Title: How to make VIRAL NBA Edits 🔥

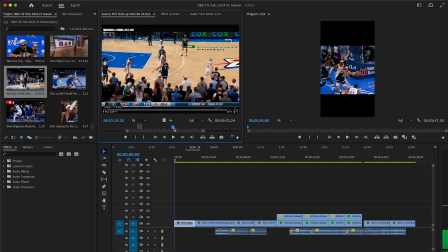[12:12]
Using angles is like very important, y'all. I see like a lot of people don't either.
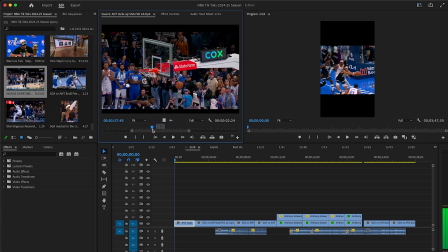[12:21]
Well, I know it's not easy to get angles, but yeah, we'll see.
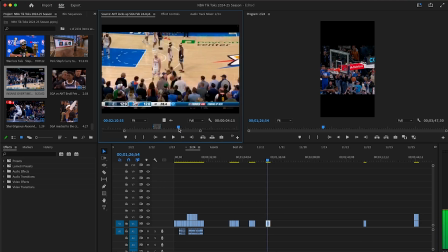[12:25]
Like I said, I'm probably gonna end up cutting some stuff out the video because I don't want the video to be over 40 seconds long. I'm looking for that angle from the mobile view. Yeah, right here.
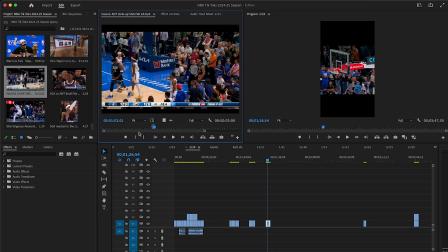[12:41]
Yeah, so see right here he's celebrating. I know it's like more to the left. I could just zoom in on that. Okay, where does that go? That goes right there. So this stuff goes here, and then
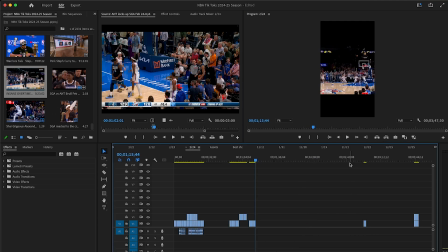[12:56]
the missed game winner, and then I forgot to add two things actually,
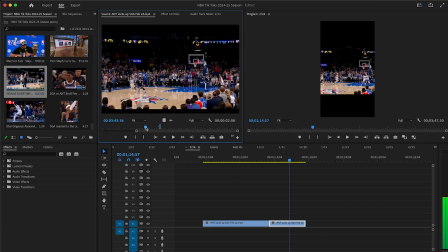[13:03]
because at the end of the thing you want to just show like a little bit of B-roll of the aftermath of it. So SGA walking off after the L, and then another angle of Ant celebrating.
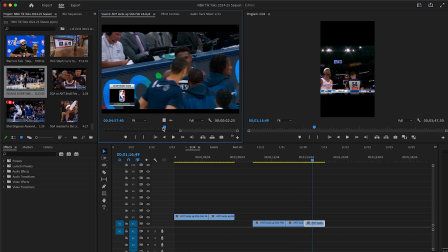[13:18]
Like I said, like I recorded all this already. I'm not gonna record myself recording the footage that I need. That's impossible. Yeah, so he's celebrating. This is like the best I could find, I ain't gonna lie.
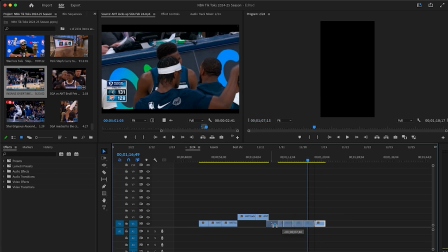[13:29]
So yeah, we're just gonna end it like that. Alright, so we got everything in order, I believe. So I know I'm gonna end up making this short.
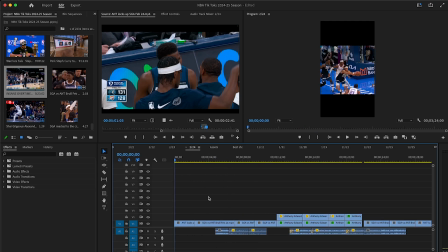[13:36]
Like right now it's 55. I'm just putting the clips in order. Okay.
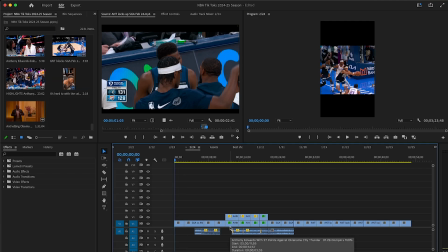[13:42]
Now this is the part where I actually start anticipating how long I want each clip to be. So like right now I'm finna put my AirPods on and I'm gonna scroll through my TikTok For You page
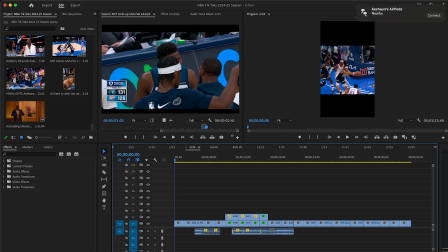[13:59]
and look for a song while editing. This is something that I don't even know when I started doing this, but this is something that when you're editing and you need to get a video out as quick as possible,
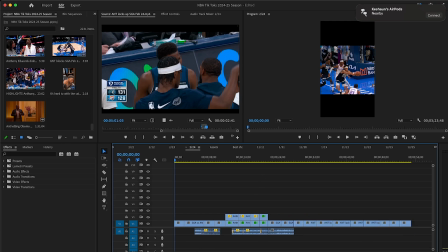[14:14]
this is something that you kind of have to learn how to do, like multitask. Because I don't like reusing songs over and over again.
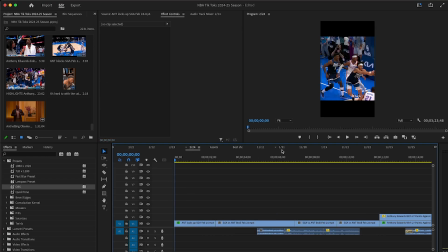[14:25]
I like to use like the best song that matches. So I'm just gonna scroll through my For You page, see if I can find something to use as I'm like getting these clips together. Right now I'm just kind of like getting the framing and stuff. Okay, so I might slow this down actually.
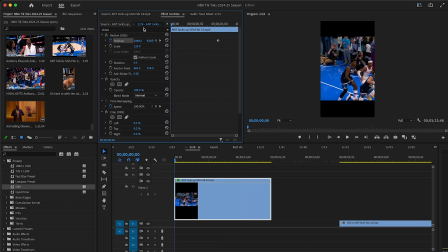[14:45]
Yes, I need to frame this. Yeet songs are always copyright, bro.
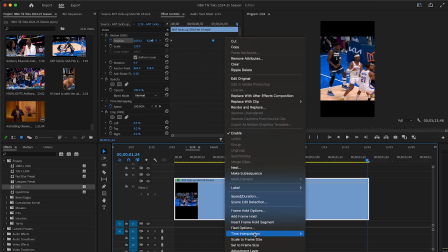[14:49]
Since I did a bunch of framing, I'm gonna optical flow this. make the slow motion smoother.
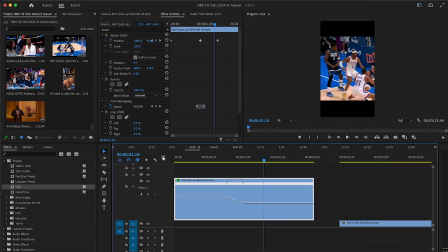[14:54]
All right, so I'm using the time remapping tool right now to kind of keyframe the slow motion a little bit.
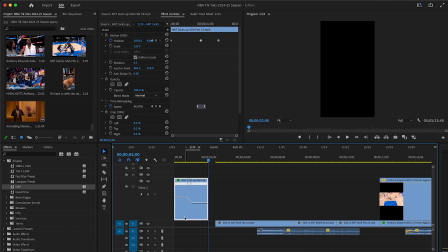[15:01]
First clip is about 2 seconds long, which is good. You don't want your first clip to be too long.
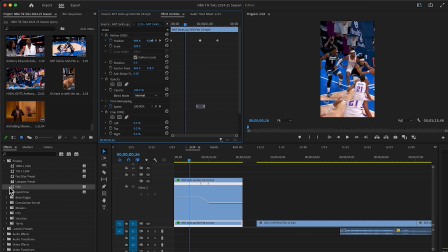[15:06]
I'm gonna scale it in. Got my black blur preset, just add that on there.
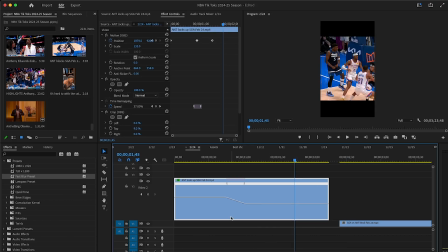[15:11]
I might actually make this slow, a little bit slower. All right, so I'm gonna make that a little bit shorter.
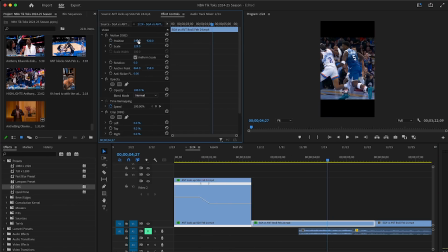[15:19]
Okay, so yeah, I think that's good. Let me kind of scale out a little bit so you can see both Ant and SGA.
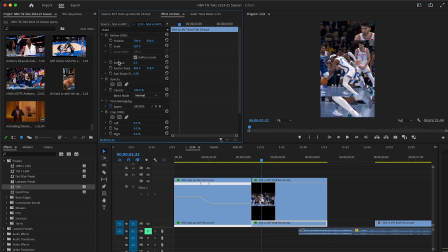[15:28]
Get the black blur on there. Guys, I'm not really gonna go over every little detail.
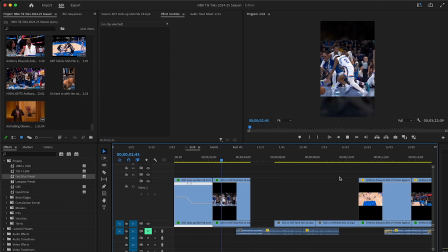[15:33]
I'm just kind of just showing my thought process throughout this. So you got show one angle and then show the other angle where he made the flopping face. All right, so let's get that. Kind of center it. You always want to center your clips.
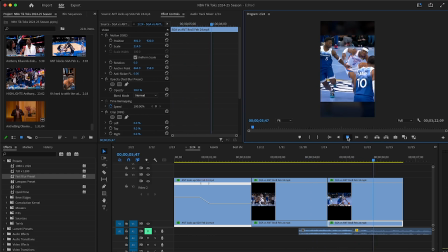[15:53]
Okay, so we got that. Bro, look at his face, bro.
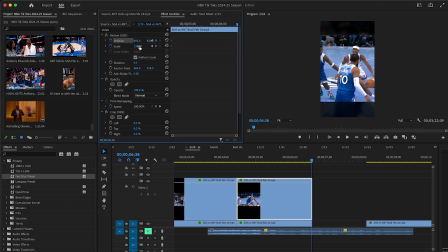[15:59]
I might keyframe this, kind of scale it a little bit just so you can see a little bit more Ant as well.
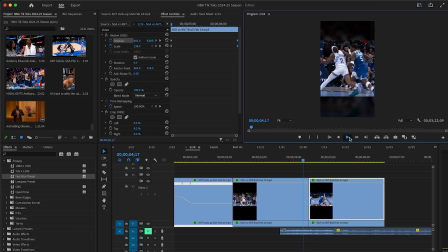[16:07]
And every time I keyframe, I usually make sure, if I need to, optical flow.
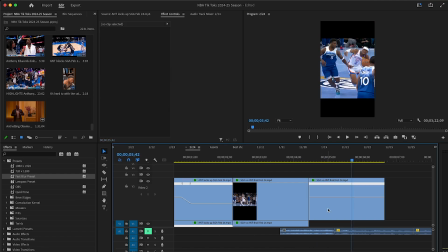[16:12]
I might actually slow mo just so you can see his face a little bit more. Cause that's a crazy light, bro.
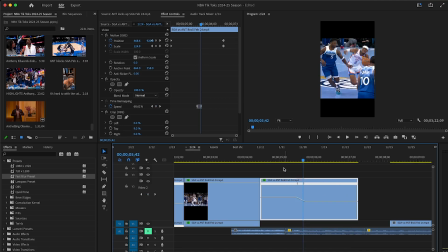[16:21]
Like, you really wanted that foul.